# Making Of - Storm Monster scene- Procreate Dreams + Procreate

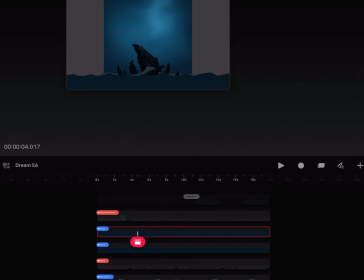1217s
So I'm gonna add a filter,
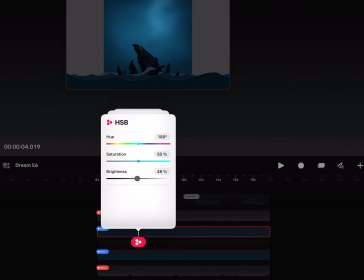1222s
HSB, make it a little darker so it's easier to see.
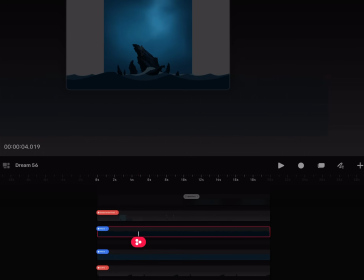1227s
And I can also move, I don't need to have the middle of it, I can just have the start of it like this. So it's a bit different, but I can also move it in time, you know, like you can go in here and move it a little off like this,
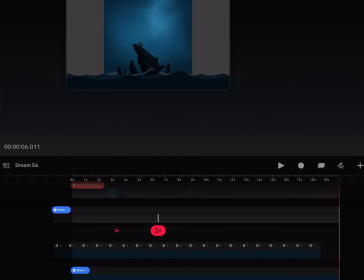1246s
and then make sure to keep duplicating the looping groups. So now I know that it's sort of a bit off time-wise as well.
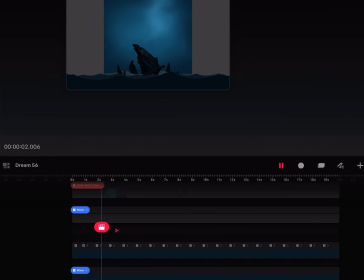1262s
So that's a nice way to do that.
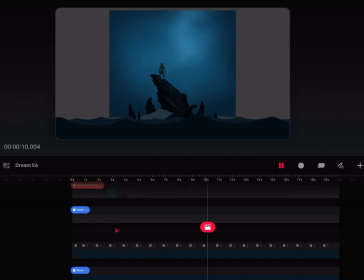1270s
And again, we know that we're gonna be close here,
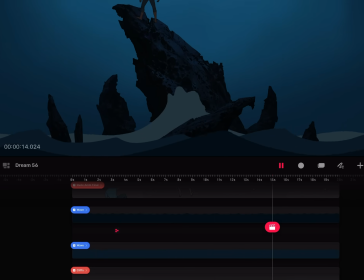1275s
you know, we're gonna be tight like this in case of the width.
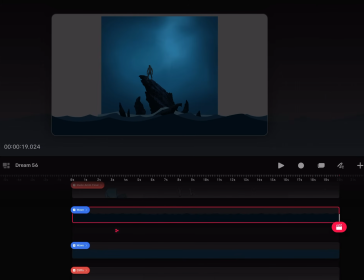1280s
So it's just about finding the right amount of waves, and they're all just flat now. I'm gonna duplicate this one again to put something behind here as well.
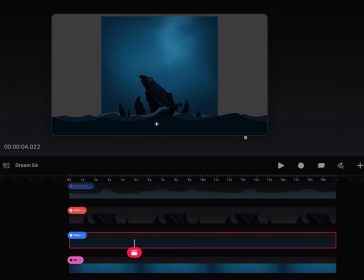1301s
So this will be the smaller stuff further in the background.
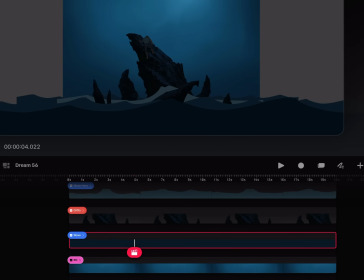1308s
So I'm not going to do every layer now, I'm just going to show you so you get the gist of it. And I think I had, at the moment we have 4 layers, and I think I ended up having 6 or 7 or something.
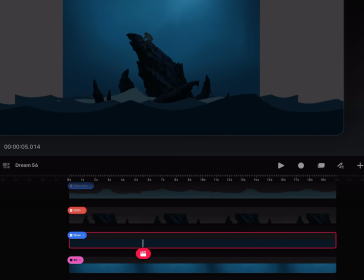1325s
So at least now you get sort of the feeling of scale.
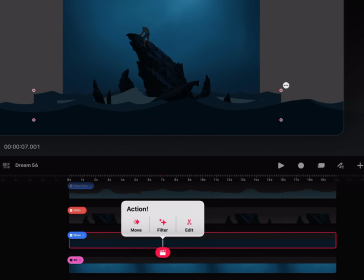1330s
And the further back there, let's do a HSB filter on that one as well.
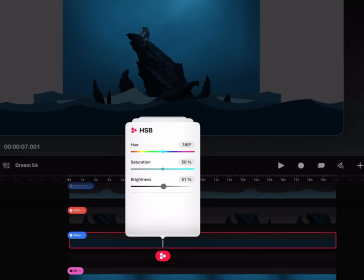1337s
So the one furthest back, I also had like
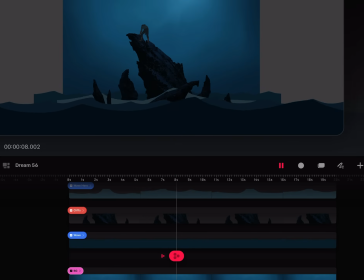1341s
pretty close to the background color as well, so that it almost melts into
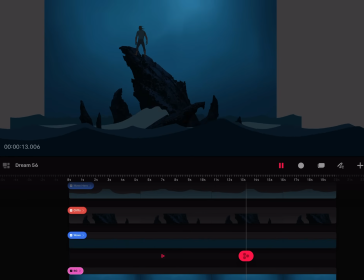1348s
the background, but you can still see it back there.
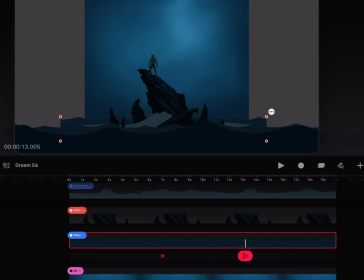1353s
So next thing now is to get the right look on the waves, so they don't look like flat, weird waves. Okay. All right.
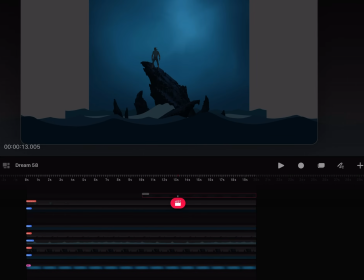1366s
So to get the right texture and color on the waves, I'm going to show you one of the best tricks in the book. So I'm just going to turn off the front wave there.
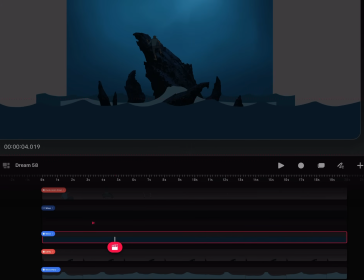1380s
I'm going to focus on this one at the moment, the closest to us there.
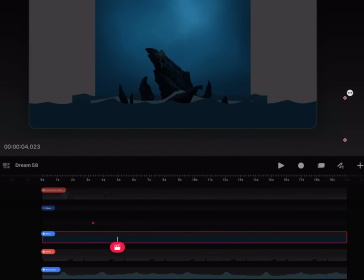1389s
So it's very flat and kind of boring. We're going to use noise, the noise filter, to make this look kick-ass.
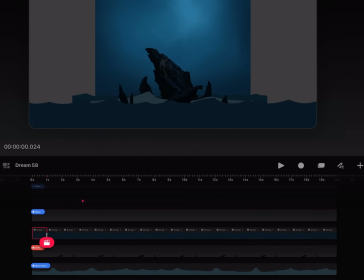1401s
So I'm opening the group here. Here you see each loop. Inside that group, it's all the frames for each loop. But on top of the loop groups, I'm going to add a new track.
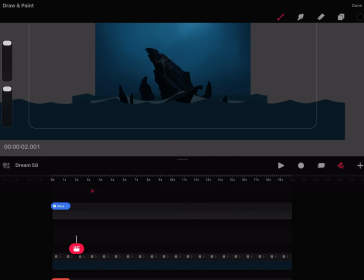1420s
And I'm going to just tap with my square brush.
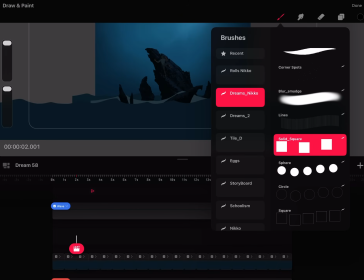1425s
You get this brush set here for free actually if you buy my Procreate Dreams course on schoolism. So I recommend that. It's my best brushes. I also use them for everything I do in Procreate.
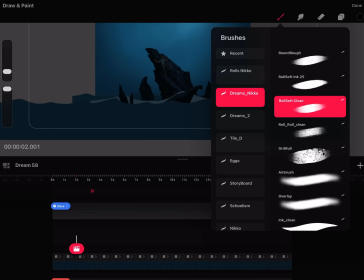1439s
Pretty much everything I do. Like these here are fantastic brushes, my best ones, my faves.
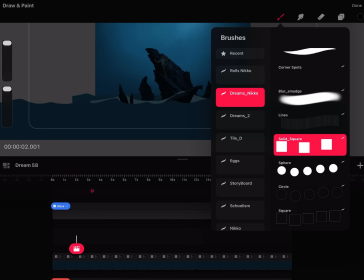1447s
So with just a solid square, I'm gonna just pick a gray.
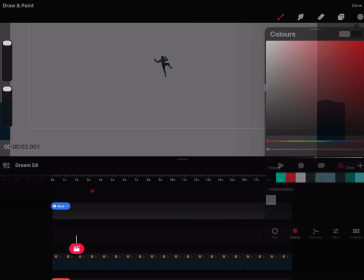1453s
I'm just gonna tap. So a big solid square.